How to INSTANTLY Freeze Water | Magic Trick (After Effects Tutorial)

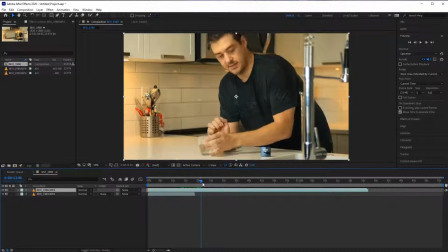I pour the water, showing you that it's not a trick. Then I take my quarter and I throw it in.
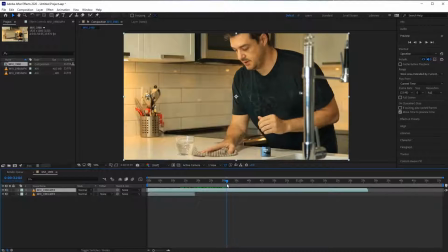And at this point right here, this here, me wiping, is not a distraction. I'm just OCD. I got some water on there, so it's not my fault. You don't have to add that in there. So yeah, here we have me wiping this up.
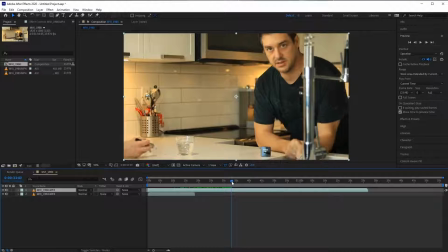And right about here, oh, there's a sneaky little hand.
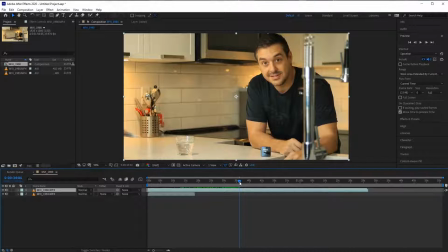It's marking the exact point where we want to place the cup, because you don't want it to be offset, because it really looks weird if you do.
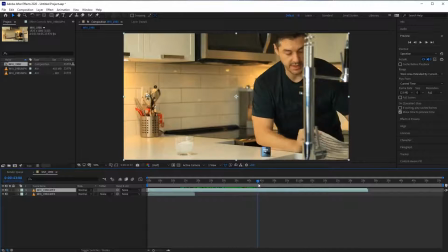So here it is, and he swaps it. Like that, as I'm yammering on over there, catching your attention, then I blow on it. So the trick here, if you're using After Effects, hopefully you are, because I don't know how to do any other applications.
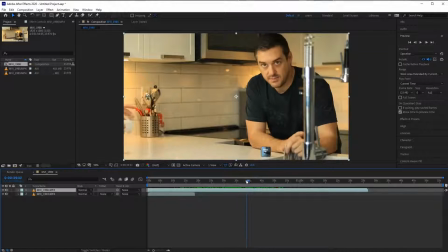So let's go here. So we get up to here, And well, actually, I'm going to go right before his hand comes in, right there. So I'm going to duplicate that by hitting Control D. Okay.
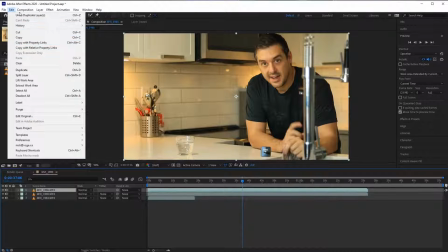And then now I'm going to go to edit. Or sorry, layer, time, and then we're going to do freeze frame right there.
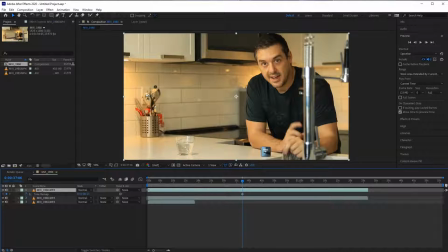Right there. Okay. And then we're going to trim that over to about here.
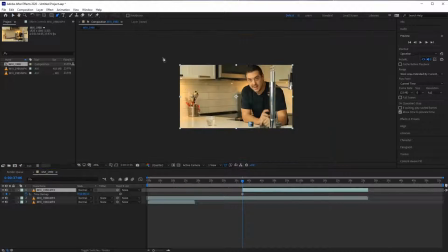And then we're going to use a mask. And the mask is going to just mask this part right here.
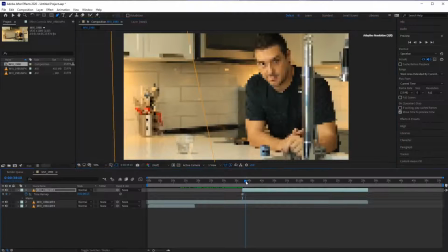You don't want to get too close to me. And then what's going to happen is you're not going to see his hand, right?
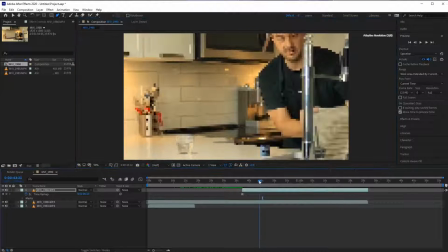I'm going to turn the mask off over here. This little section. So now I'm talking.
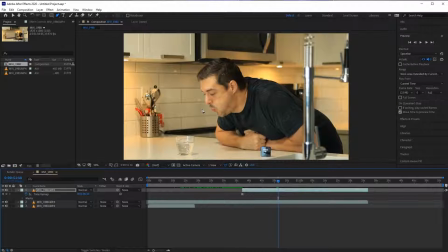Now when I'm going to blow on it, you can see there's a direct, like you can see there's a line there.
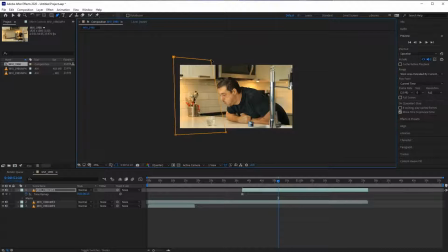That's showing me that I need to trim just a bit back there so it doesn't cut off my beautiful hair there.
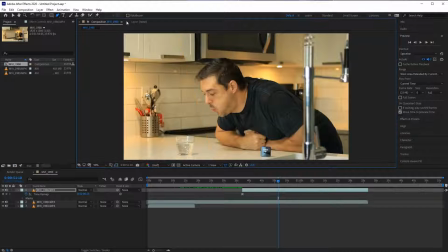Okay, so now I'll turn this mask off so we can see there's a definitive line there. We'll fix that later. And then when I blow on it, this is when you're going to want to do a transparency change. This is beautiful because it works lovely for freezing ice.
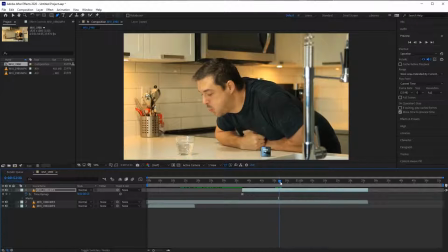So what we're going to do is we're going to say about right there is probably going to be where it gets to 0%. So we hit T. That's going to change opacity. Set that little timer thing there. This is where we want to have 0% right there.
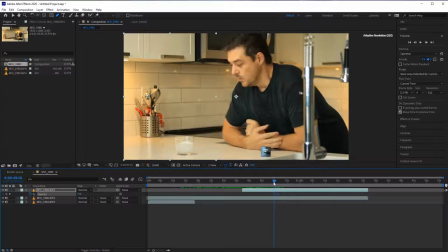And then where I start to blow, that's where I'm going to have 100%. So we're showing the mask on the top going from 100% to 0%.
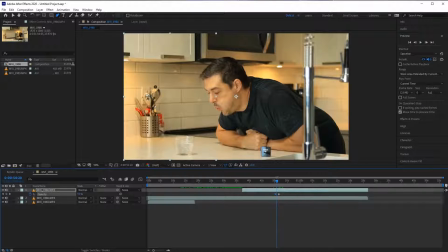That's a little early. I'll just kind of look at that.
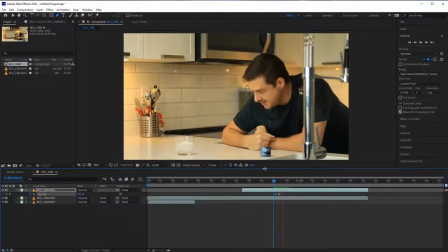Look how it goes slow. So yeah, that transition there actually makes it look like it's freezing in front of your eyes when it's, I don't think it really is.
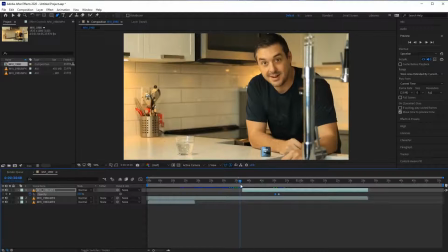So, okay, so that's that. Okay, so now we can still see my buddy doing this.
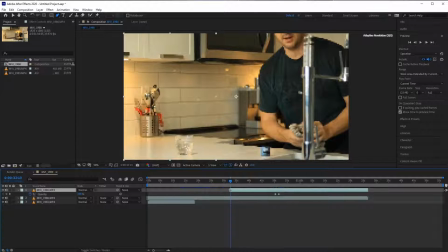So we're going to have to go back to about there, and I'm going to bring this in here. There you go.
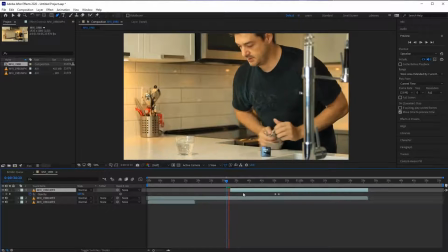Now, there's one other thing. Like, this looks like it's finished, but I'm just going to use a magic word. Yeah, if you really look closely,
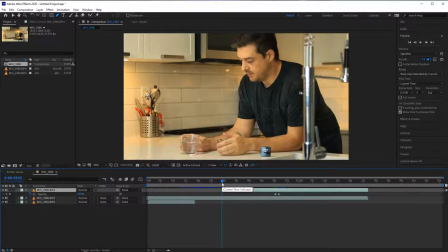this is another thing that you could probably do, and you could fix this on the setup. But when I put the glass down, it's moving. See, the water is moving around and around. When I go to the freeze frame, it goes, as you can expect, it's frozen.
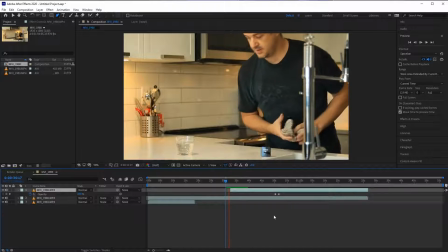So it gives you this weird look. I'm just gonna use it stops moving.
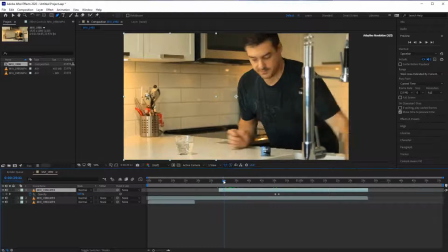That's a little unnatural. So yeah, for that hard stop there, what I've done is I've extended this here.
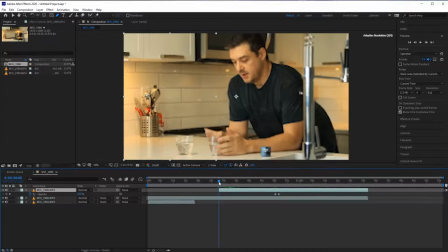Before it happens, so you have this sharp edge here.
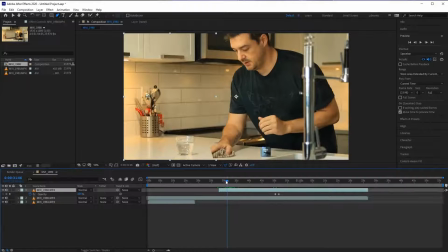So I'm gonna go to about 31 seconds right after I kind of wipe this thing here, and we're gonna set the keyframe here to 0%. Okay, and I'm gonna bring that in about
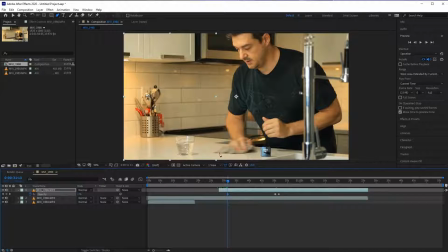right there, so that way we're not kind of catching this OCD of myself.
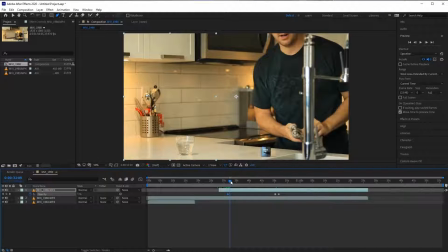So we're gonna go from 31 to about 32, and I'm gonna set that frame to 100%.